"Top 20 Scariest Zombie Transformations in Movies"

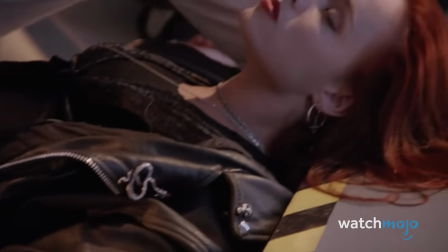(4:09)
It's not a typical zombie transformation, but that twitching sure is creepy.
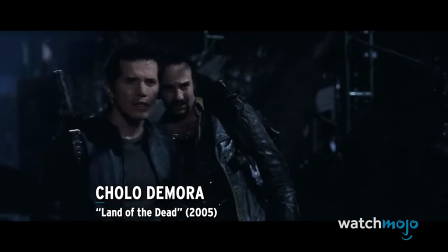(4:18)
Number 16. Cholo de Mora
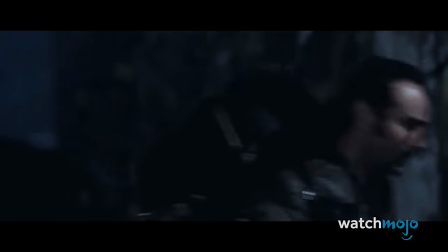(4:21)
The fourth entry in George J. Romero's legendary franchise co-stars John Leguizamo as bad guy Cholo Demora.
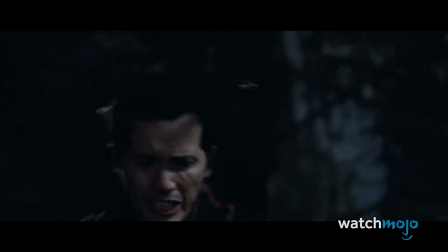(4:28)
Cholo is bitten on the hand, and he immediately knows that his time has come.
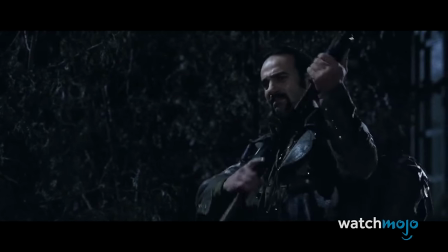(4:33)
But unlike many characters with similar fates, Cholo actually embraces his transformation, and states with confidence that he wants to live as a zombie.
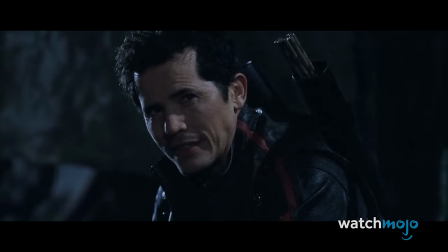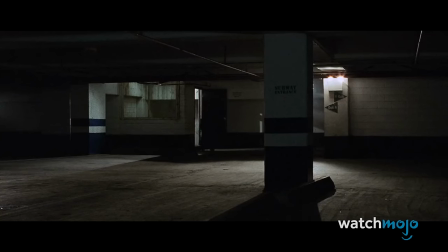(4:49)
We see Cholo's final moments as he weakly approaches the crooked Kaufman in the shadows of a parking garage.
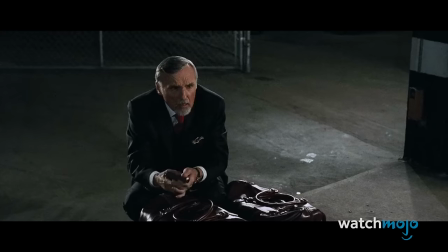(4:55)
The lighting is fantastic, with Cholo mostly hidden in the darkness.
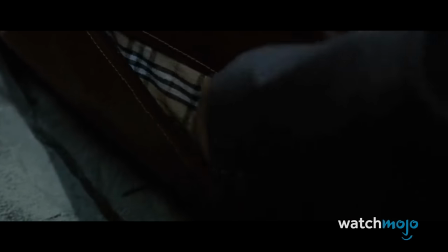(5:00)
There's also a creepy air of mystery to it, as we don't yet know if Cholo is alive or already a zombie,
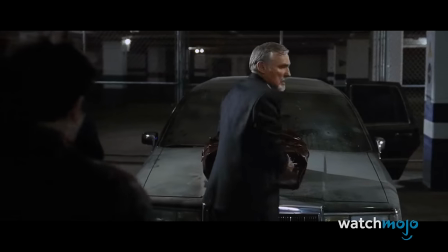(5:06)
but it doesn't take long for them both to return to the grave permanently.
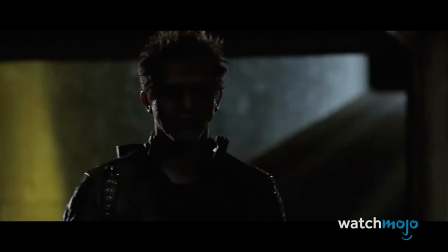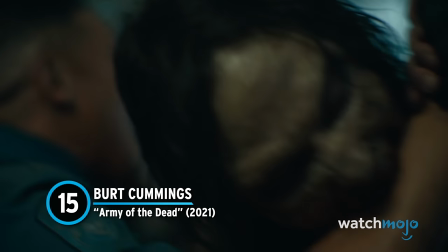(5:16)
15. Burt Cummings – Army of the Dead A spiritual successor to Zack Snyder's Dawn of the Dead,
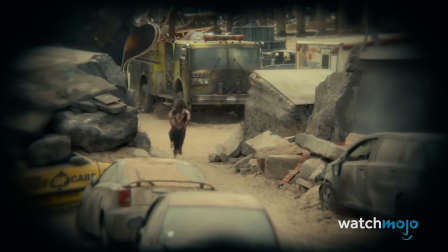(5:23)
Army of the Dead sees the director working within a zombie blockbuster framework. Snyder brings a few good ideas to the table, including the concept of alpha zombies.
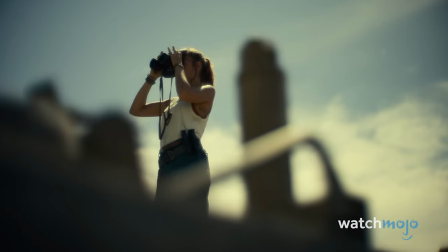(5:33)
Security guard Burt Cummings is injured by Lily and offered up as a sacrifice to the alphas.
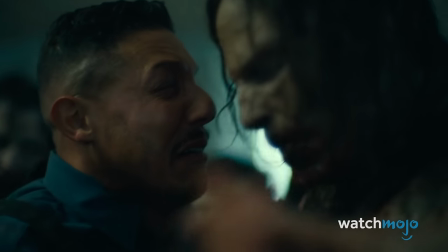(5:42)
The weakened Cummings is taken to a casino and bitten on the arm in some type of nightmarish ritual.
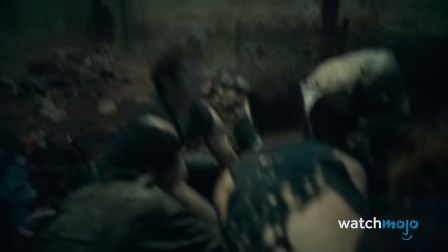(5:48)
It's something that's never been seen before, and it helps establish the zombies as intelligent members of a functioning undead society.
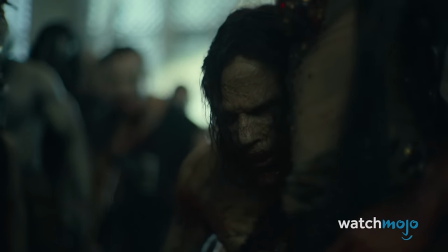(5:55)
That's a frightening concept that we do not wish to contemplate.
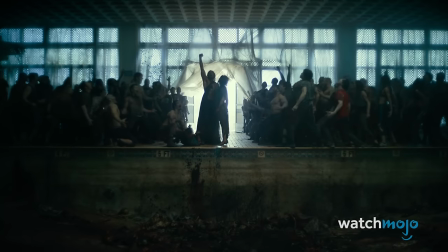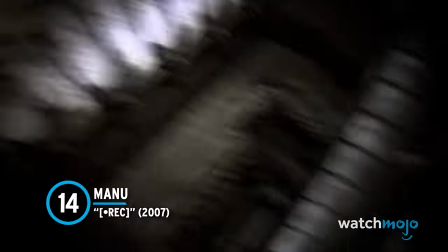(6:04)
Number 14. Manu .
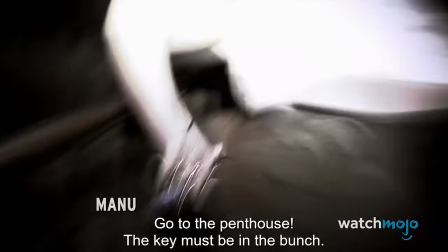(6:08)
An effective found footage movie, Wreck follows a group of people trapped inside an apartment complex as a zombie outbreak occurs.
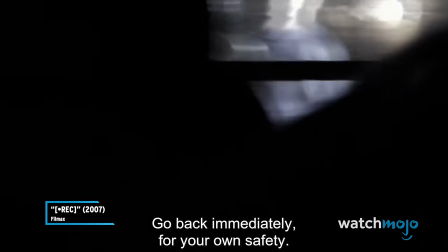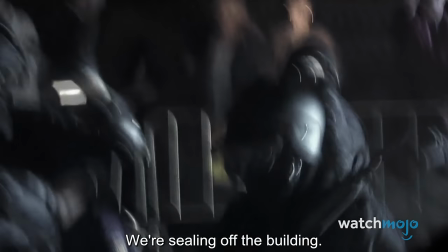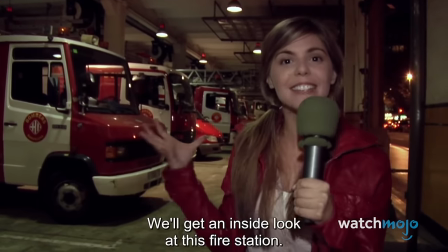(6:26)
We follow reporter Angela and her camera operator Pablo, who befriend a heroic firefighter named Manu.
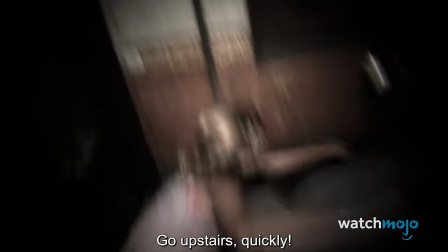(6:32)
Unfortunately, Manu is eventually bitten by a zombie, and Angela and Pablo are forced to continue on their own.
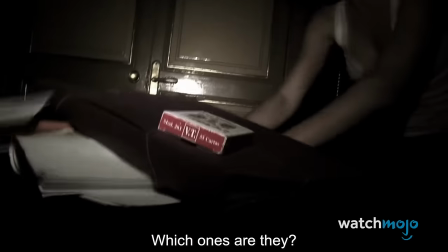(6:38)
This sets up a wonderful and utterly horrifying reveal.
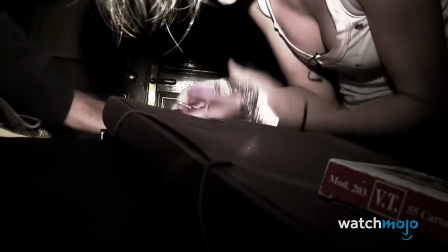(6:42)
As Angela and Pablo leave a room, they look down a staircase and see a large horde of writhing zombies.
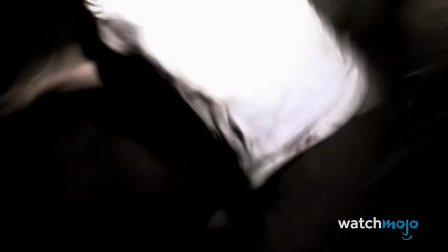(6:48)
In the middle of them is a freshly turned Manu, who screeches up at them with bloody eyes.
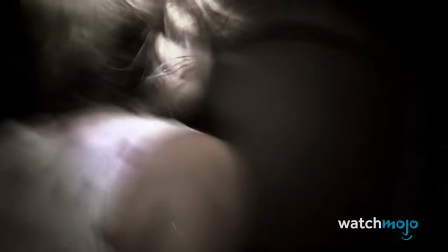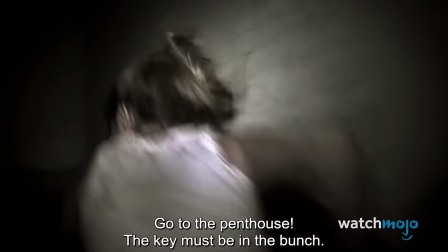(7:01)
It's a disturbing combination of visuals and sound, and seeing the heroic character resorted to a violent, screeching zombie is highly discomforting.
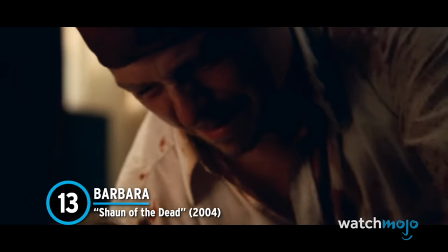(7:10)
Number 13. Barbara, Shaun of the Dead Edgar Wright is a very talented director who can have us laughing one moment and crying the next.
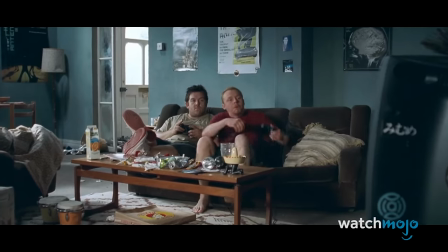(7:20)
Simon Pegg stars here as slacker Shaun, who attempts to lead his friends and family to safety during the zombie apocalypse.
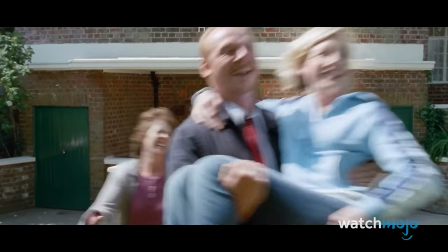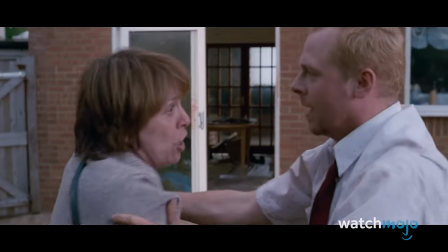(7:35)
He brings along his mother, Barbara, who's bitten after becoming separated from the group.
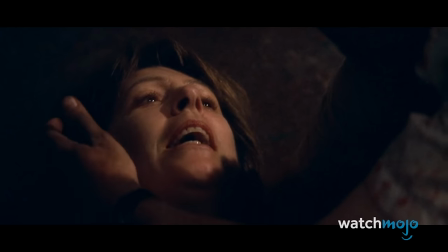(7:40)
Not wanting to worry Sean, she keeps this bite secret until it starts to take her life. She grows weaker and weaker, before dying in Sean's arms.
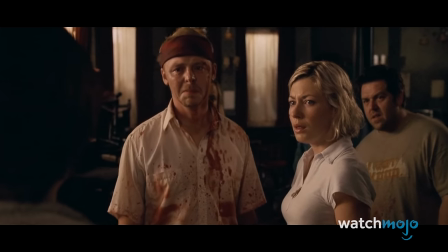(7:49)
Shortly after dying, Barbara rises to her feet, her blank eyes now a milky blue.
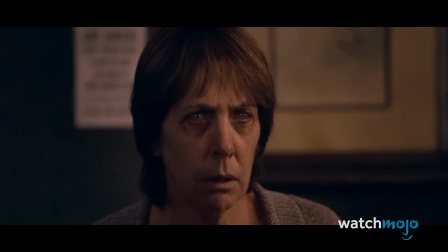(7:54)
The makeup, acting, and framing of this sequence are all spectacular, especially the bone-chilling sight of zombie Barbara rising in the background.
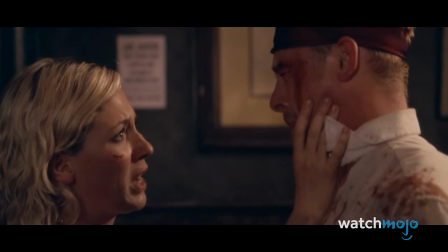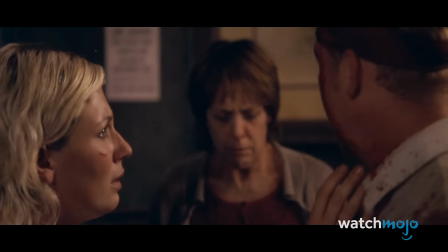(8:12)
Laughter, emotion, and then utter fear. Number 12.